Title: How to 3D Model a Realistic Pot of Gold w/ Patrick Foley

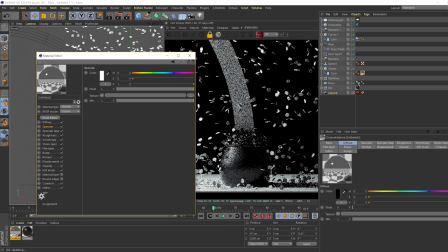(28:55)
And under the Octane material, let's go. We're really just going to want to change the specular. So let's make sure this is all the way up. And these guys are set to something like a gold.
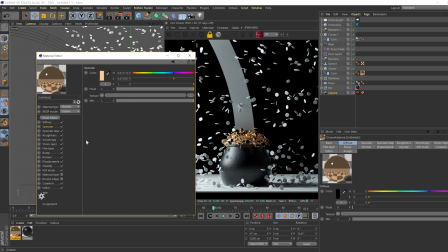(29:10)
That looks good. Now, I don't think these need to be 100% glossy. So we can take the roughness up just a little bit. Yeah, something like that. So we are getting some shines, but we're also able to see the forms of everything.
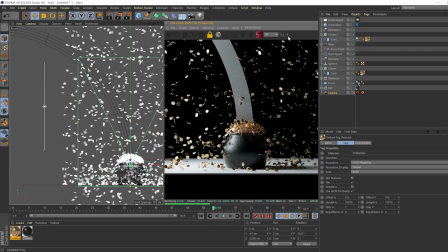(29:26)
That looks good. We can just apply these to the second coins.
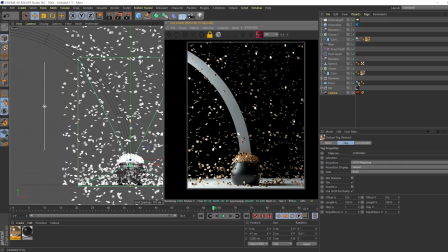(29:32)
And now we have our coins. Last but not least, we have our rainbow. So the rainbow, we want to make sure that this thing is giving off a light.
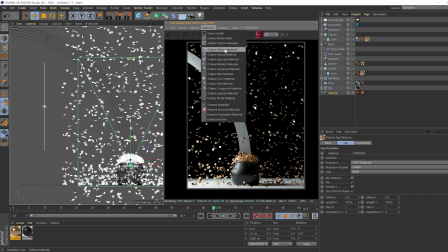(29:48)
So we want to make sure our texture, one of the only textures besides, I believe,
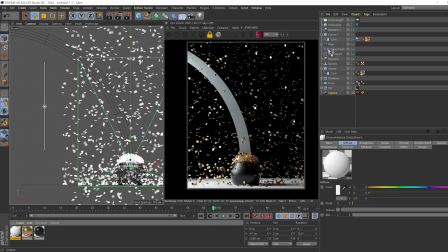(29:54)
universal material is octane diffuse material, and that will allow us to emit something from the geometry. So if we go to, let's see, let's go rainbow, drag that on there.
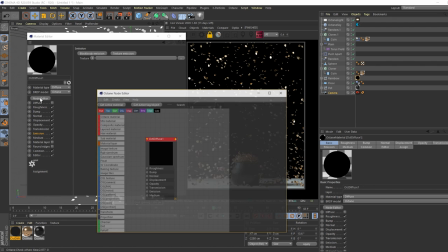(30:09)
And let's take the diffuse and just turn it off and take the emission and go to, actually let's open the node editor.
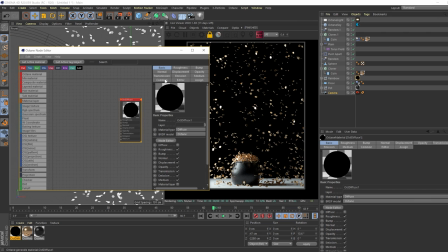(30:18)
So let's open this guy up and we'll do everything from here. So what we're gonna do is go to emission
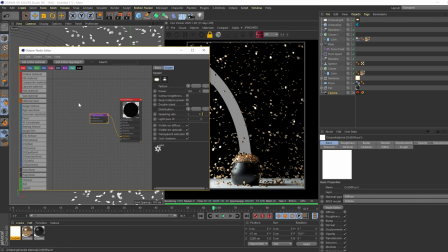(30:28)
and go to texture emission. Now you can see that this is being applied correctly because we have something there. And what I'm gonna do is go and grab a image texture.
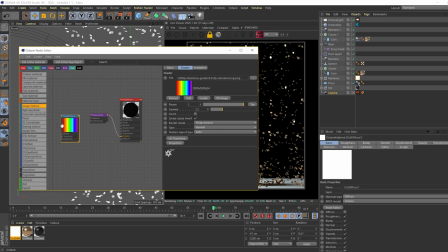(30:47)
And I have an image texture of a rainbow.
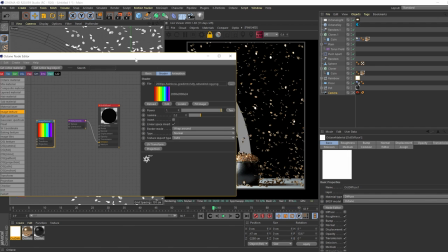(30:53)
And you can get this anywhere. You can make it on Photoshop super easily. You can do whatever you want.
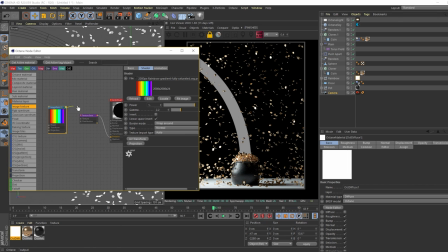(30:58)
But I had that and it was, this is very, very useful for this one. So what we're going to do is drag this onto the texture. And we can see perfectly it is already mapped.
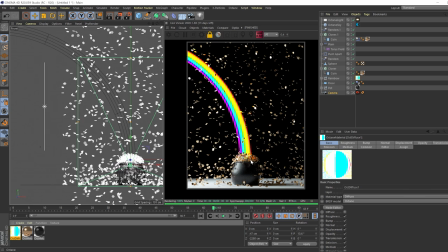(31:10)
So I don't have to, you know, mess with anything on my end currently. But that looks great. So we have this rainbow dropping into the pot. And that is great.
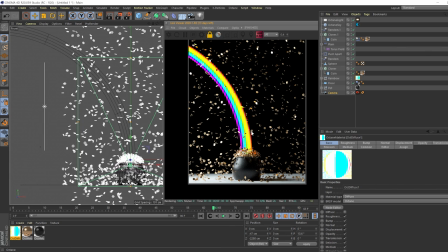(31:23)
One of the last things we have to worry about before we get into the post-processing settings is the floor.
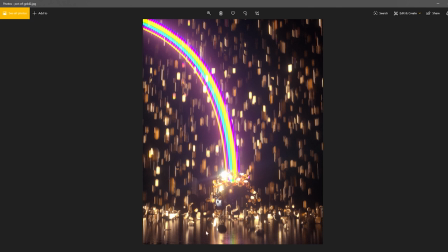(31:31)
And this floor, it's kind of this like kind of rough metallic texture that's giving this nice,
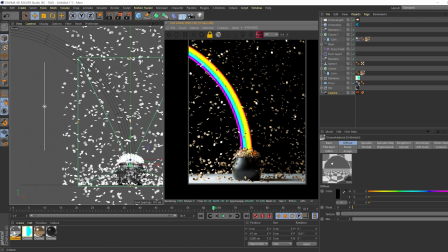(31:39)
you know, reflections to the coins. And for that, I believe all we need is a metallic material.
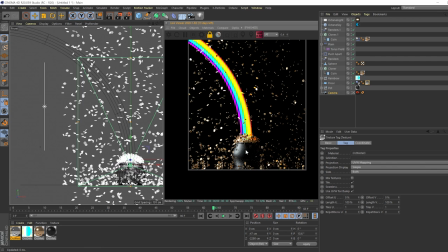(31:48)
And we can drag that onto the floor.
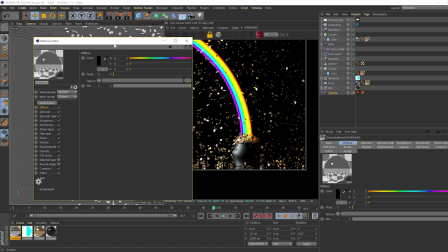(31:52)
Now, right now, this is a little bit disorienting because it looks like it's on either water or just a mirror, and we don't necessarily want that.
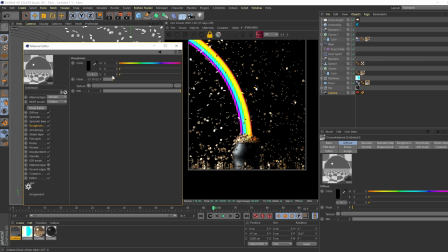(32:01)
What we can do is take the roughness and crank that up a little bit. Now you can see we're getting that look that we got before.
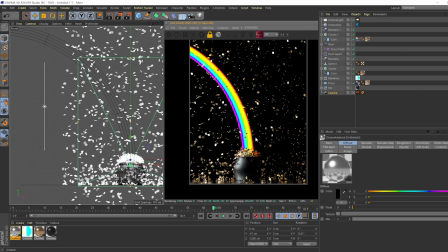(32:11)
And this will be a good time to actually make changes to the previous image that I made. So I think it could use a key light here or some kind of rim light actually.
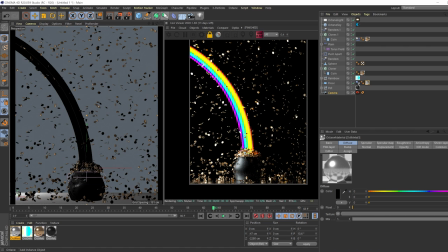(32:22)
So what we can do is just take the pot and just go, where is it?
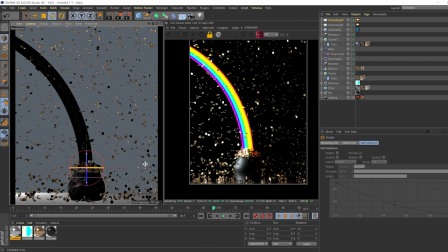(32:33)
Object, light, area light. And let's rotate this one 90 degrees this way. Now we can see we can get a nice little light quality there.
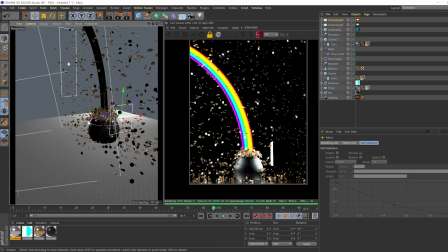(32:47)
And if we take option, uncheck camera, now we can hop out of our camera and move this light how we want.
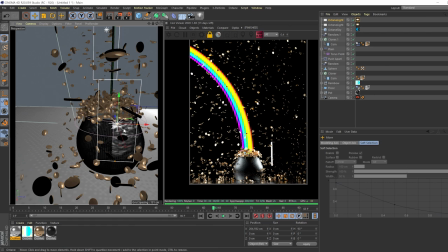(32:53)
I don't think we need this light to be this wide. And notice how this light is showing up here.
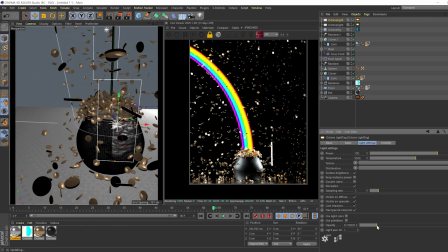(33:00)
We don't need that to be a thing.